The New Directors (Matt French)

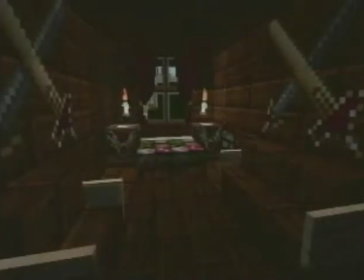4:12 I made sure to include the economy suite with as many beds crammed in as possible. It's the little, the gladiator suite, as I call it.
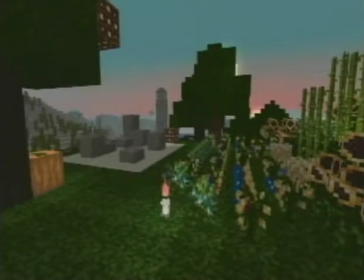4:21 And then this is just a rooftop garden I made on top of that, with a little Zen garden in the corner. And then that's just another view of that. Okay. Could you tell us why you decided to take the TV production courses? Well, I watched a lot of TV at home, so I thought it'd be really interesting to learn about the process that every show goes through before it actually makes it to air. And I really wanted to learn how to edit using Avid so that I could use it for any projects that I might do at home. And I also wanted to learn how to use video cameras to their fullest potential. Oh. What are some of the most useful things that you learned in this course? Well, really, just learning how to properly operate a camera is extremely useful. I mean, at the beginning of the course, I had no idea how to adjust focus or the aperture, and now I know it like the back of my hand. Editing in Avid is extremely useful. I've already used it in another one of my classes to edit footage. And all of our experience operating equipment in the studio here has been extremely valuable because we really learned how to pull together and work as a team. Wow, that sounds very good. But could you please tell us about your orange sequence, your fall foliage, and orange projects you did? Yeah, sure. I would love to. So first, we have my fall foliage project. And so for that, we used different techniques like the poor man's dissolve
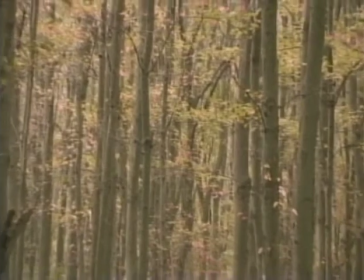5:51 to transition from one scene to the next.
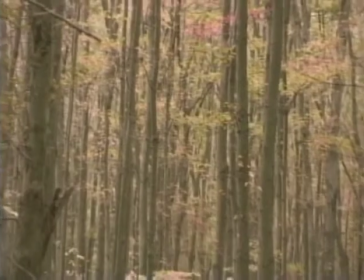5:53 We used consecutive zoom ins and zoom outs to show the viewer an entire scene and one particular point of interest within that scene.
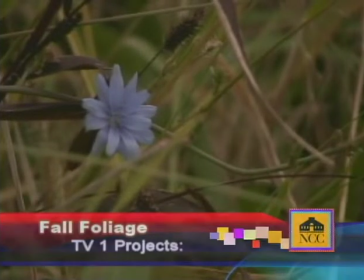6:02 The whole point of the project was to identify certain lines that can convey subtle emotion,
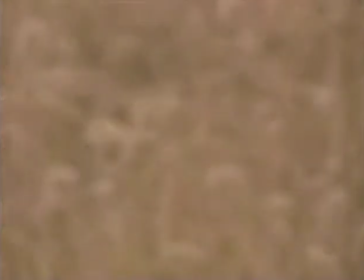6:09 like lines of grace that are C and S shapes, and lines with energy in them that are like horizontal and vertical lines.
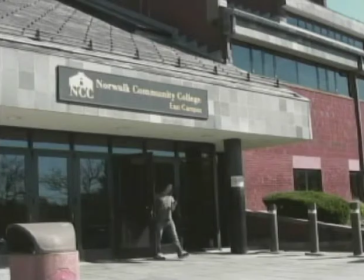6:17 And next up is my practice orange sequence.
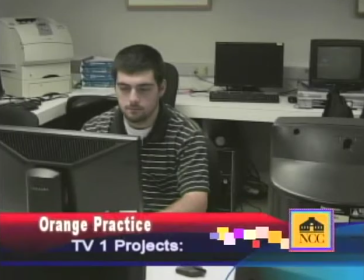6:21 For this, we were given a storyboard with the actions written in, and we had to draw out and then film everything for ourselves. During this project, I learned the importance of spotting continuity problems on your first try,
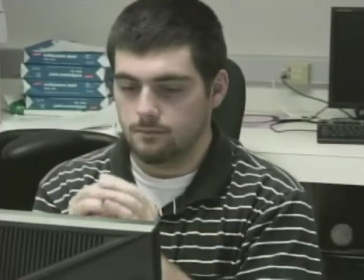6:35 because I had to film this across 2 days, and on the second day, my actor showed up with a different shirt on,
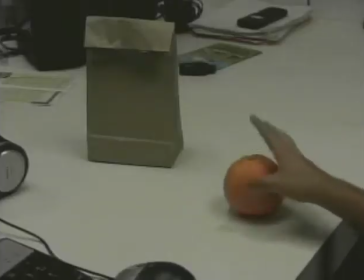6:40 so I had to reshoot probably 30% of all the footage that I got.
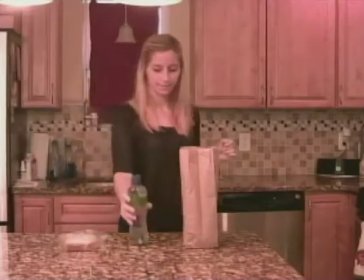6:47 And then this is my actual orange sequence. I was really lucky to have my sister in town to help me out with this because she really enjoys acting.
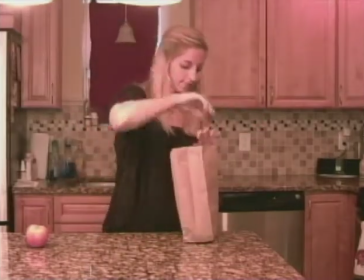6:56 But it also meant that I had to make sure that I had every single shot that I needed by the end of the weekend, since she'd be going back to Virginia and I wouldn't be able to get any more.
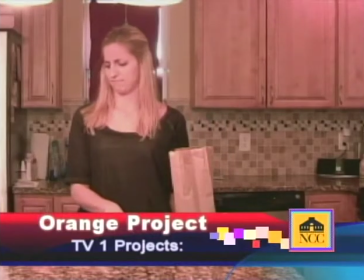7:03 So I had to make sure I had a lot of paperwork to make sure that I really had every single thing that I needed.
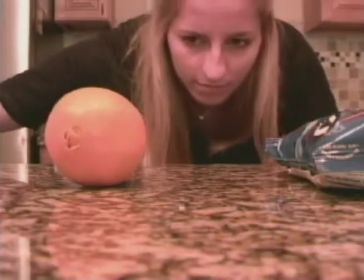Could you tell us about your best project? Well, I would have to say that my best project would be my fall foliage project. I spent a lot of time on that, and I had a lot of fun with it, too. So I filmed it in a few different locations. I filmed it a little bit in Woodland Park in Stamford,
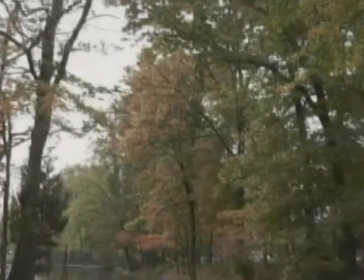7:37 Waveney Park, which is in New Canaan, and Tilly Pond Park, which is actually right down the road here in Norwalk and on the Darien border.
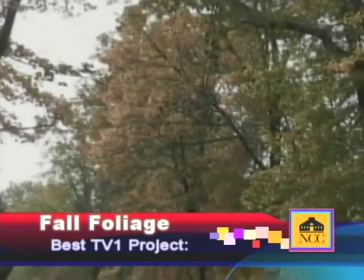7:44 I really had a lot of fun trying to find the right music for this project to set the right mood.
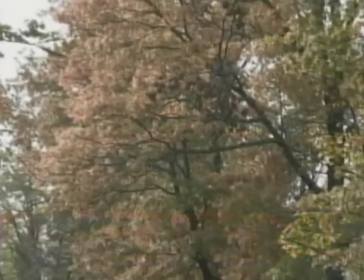7:49 And I ended up actually using 2 different songs to really keep the pacing just right throughout the entire film.
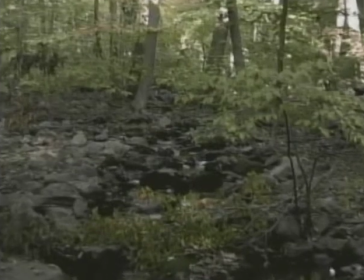7:57 It felt really great to get outside and try to find as many beautiful things as possible, and then apply the techniques that we learned during class to capture them.
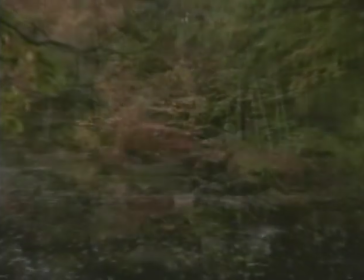8:06 See there, we just have another example of using consecutive zoom-ins and zoom-outs to really show you what's important in the scene.
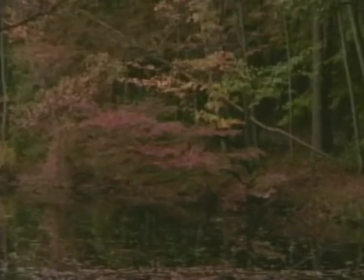8:14 And this was at Waveney Park. I was really lucky to find this. It's really just a beautiful little pond tucked away in the corner.